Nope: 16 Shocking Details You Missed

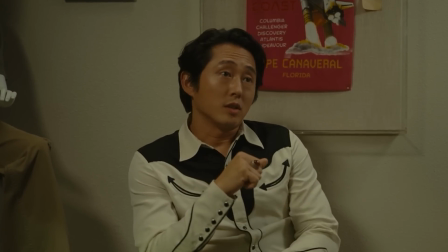(12:23)
He has only learned to view himself through that lens.
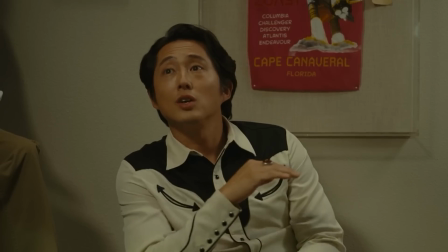(12:26)
To tell his story, he refers to the Saturday Night Live sketch, but the event, going so far as to call Chris Kattan, who plays Gordy, a force of nature.
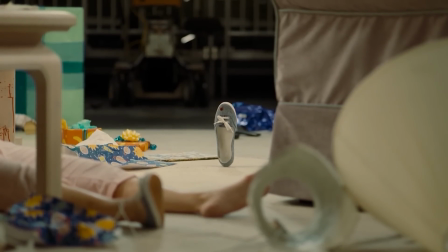(12:35)
The much-talked-about shoe is Peele's way of demonstrating the distracting nature of spectacle.
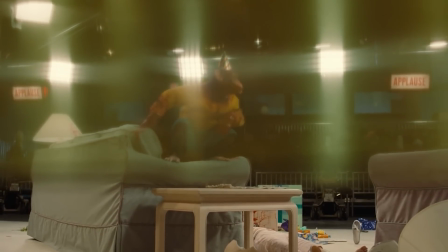(12:40)
In the midst of a brutal attack by the Gordy chimpanzee,
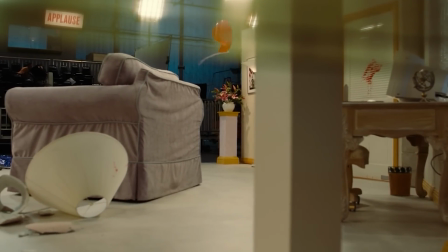(12:44)
Joupes and our attention is fixated on the impossible shoe, a spectacle within a spectacle that draws your attention away from the real threat.
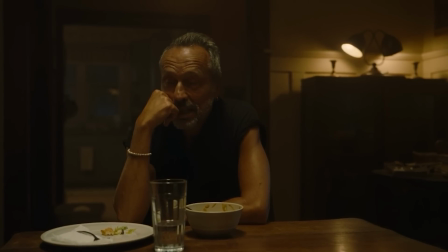(12:52)
Holst, who states the thesis early on that the dream that Emerald is chasing is not one you wake up from, in this case the American dream,
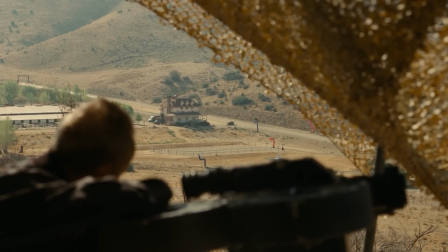(13:00)
is himself consumed by spectacle as he puts himself at further and further risk to capture even more.
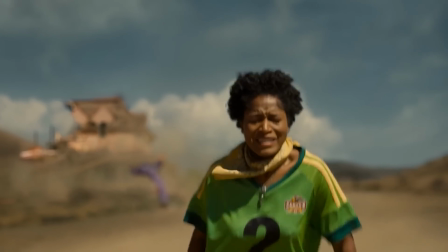(13:06)
Emerald, who lives in the social media sphere, is defined by the search for spectacle, which fuels her need for the Oprah shot.
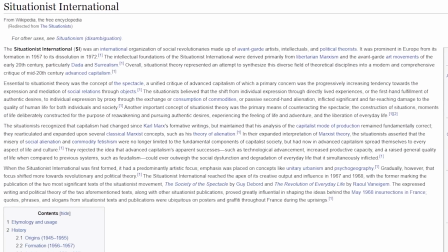(13:14)
Peele has modernized the work of the situationalist,
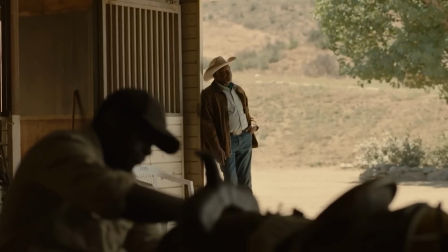(13:17)
social theorists and artists from the 60s and 70s in one of their foundational works by Guy Debord called The Society of the Spectacle.
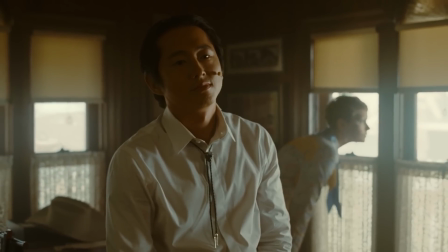(13:25)
Among other things, it argues that the commodification of the spectacle has replaced lived experience with aspirational
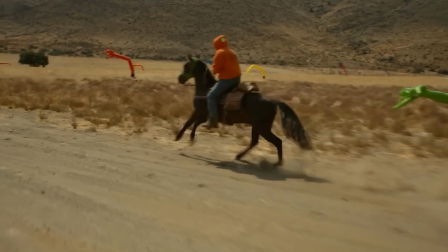(13:31)
experience in pursuit of the spectacle or to live via the spectacle rather than genuine lived experiences.
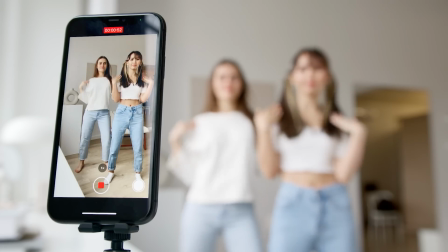(13:38)
In many ways, they manage to predict the social media age and influencers where collection of images becomes the mediator of social interaction.
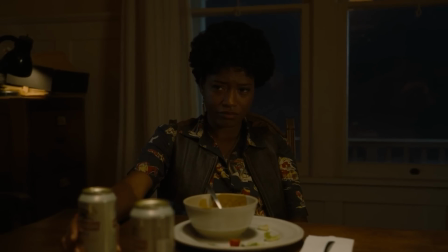(13:46)
We supplement lived experiences with aspirational experiences within the spectacle.
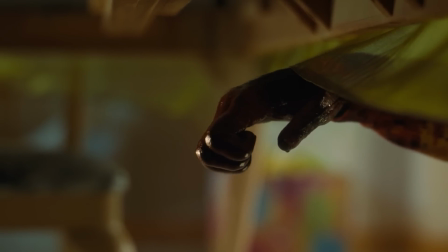(13:52)
Like Peele's statement in Note, the power over spectacle we have is the one with the Paul Anka guarantee, just don't look. But the situationalists presented another option, detournament. Essentially use the spectacle to undermine and subvert it.
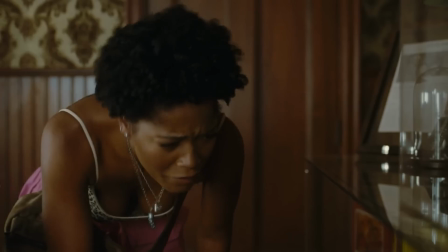(14:07)
Like a mannequin dressed like a protester in Bloomingdale's, the power to resist comes from the group being manipulated by spectacle,
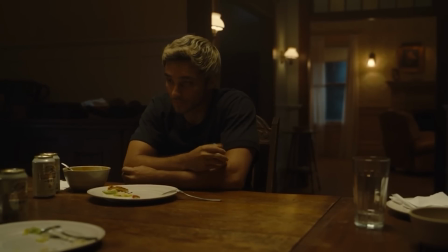(14:14)
is to indulge in dialects, or an examination of the truth and origin of opinions.
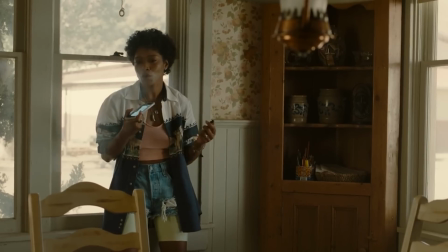(14:19)
As modern movies challenge the norms that movies themselves created, they create a dialect on why we believe certain things.
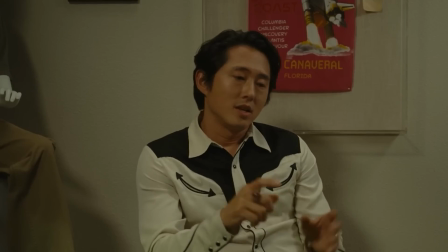(14:26)
Peele goes one better on the situation list by creating the cornerstone of the modern spectacle,
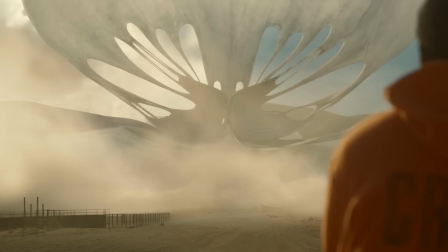(14:30)
a blockbuster film that is ultimately a critique of the society of the spectacle, using the spectacle to invite us to examine our relationship to the spectacle.
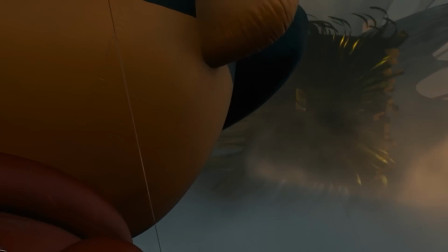(14:39)
Sort of like using the last entry on a video about tiny details in a major movie to discuss philosophical art movements of the late 20th century.
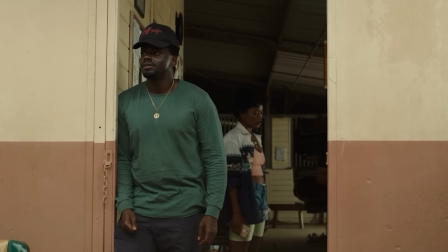(14:47)
But Peele started it. It's not entirely my fault.
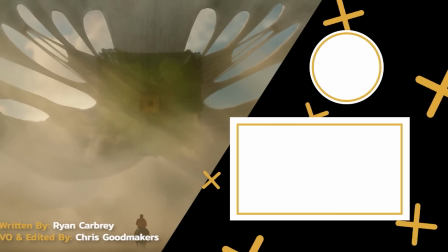(14:50)
Fan theories about Jean Jacket have been amazing, ranging from a marine biologist who tried to draw out what Jean Jacket's anatomy would look like,
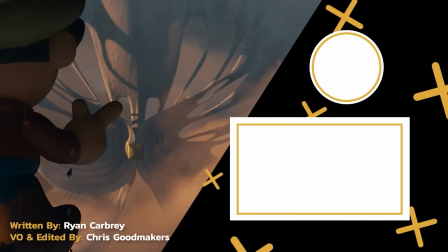(14:57)
as well as speculation that Jean Jacket would most likely be a product of a gas giant and perhaps the reason the eye of Jupiter has been static.